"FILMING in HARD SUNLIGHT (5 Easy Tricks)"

With every time the sunlight being in the back, your sky will never look quite good.
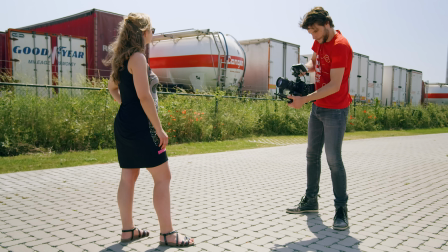(4:11)
If you like to get that blue sky, you're gonna have to film with the sun behind the camera.
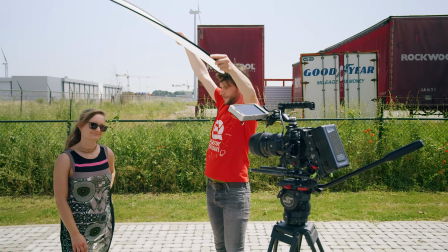(4:16)
So this time we're gonna use our reflector as a sunshade and create a shadow over the talent.
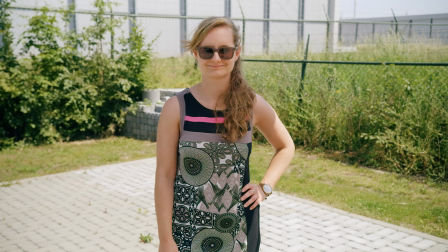(4:21)
For the best result, always work from angles so that your subject has a highlight and shadow side.
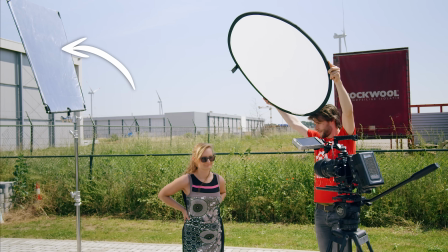(4:26)
You could even introduce a new backlight by holding up a silver reflector behind the subject. And that brings me to the last tip, which is a little bit about filters. Now, I think we all know what an ND filter already is.
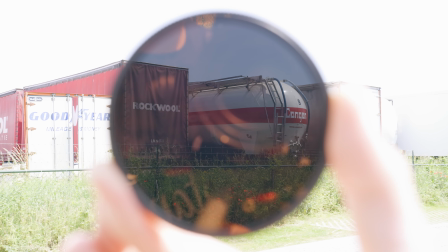(4:39)
It are basically sunglasses for your camera.
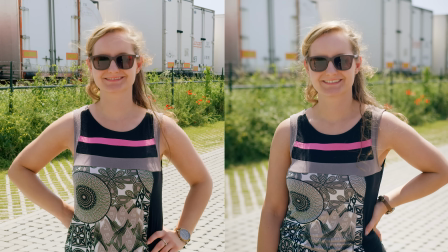(4:41)
You screw it on and it cuts a bunch of light, meaning that you can open up your aperture and introduce a nice out of focus background.
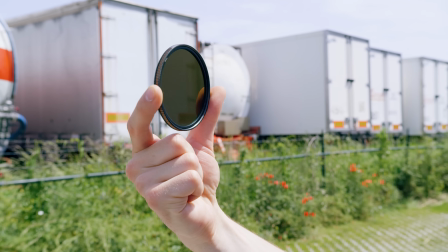(4:48)
These NDs come in fixed values.
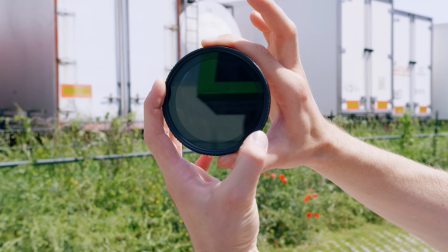(4:50)
Usually, these are better in quality, but you also have variable filters that allows you to dial to cut away more or less light. Now, I can highly recommend to get one of those. Apart from an ND filter, I would also recommend to get a polarizer filter.
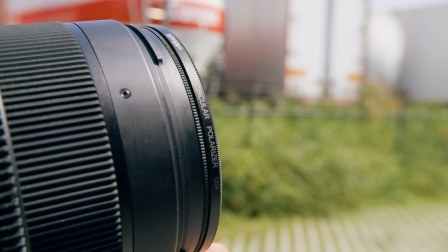(5:04)
Now, long story short, you can dial them to control the light refraction.
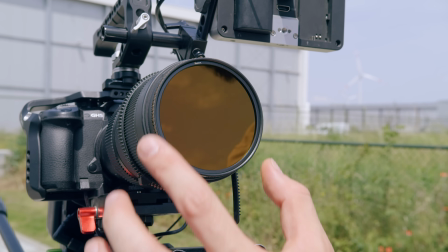(5:08)
Some ND filters, like the one from Polar Pro, even have such polarizer filters built on top of their NDs, so you're basically getting 2 in 1.
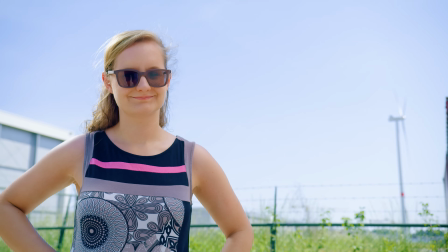(5:16)
Highlighted areas such as the sky will get dimmed and become more saturated by using such a filter. It's basically gonna help you with the hard highlight that we have the most trouble with when shooting in bright sunlight. So those were my 5 tips. If you liked the video, please let us know in the comments below. It really means a lot to us. Thank you so much for watching. Thank you Storyblocks for the support. And as always, stay creative.
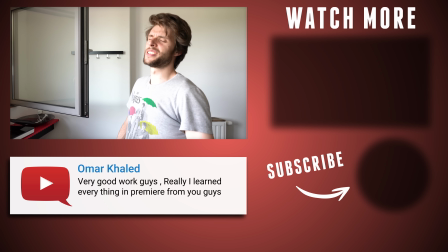(5:39) Oh man, it's so hot in Belgium today.
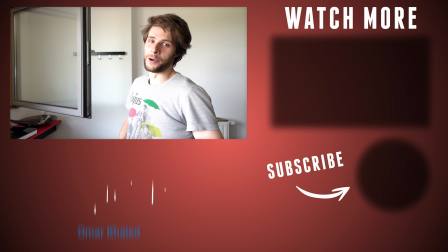(5:44) And I'm so glad that someone invented the air conditioning.
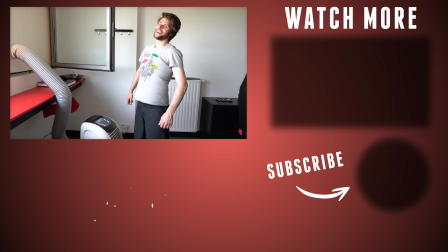(5:50) Ah, this feels good. Oh man, look how muscular I am.
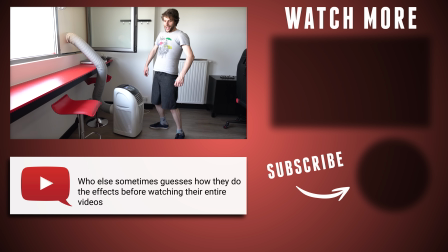(5:56) Woohoo!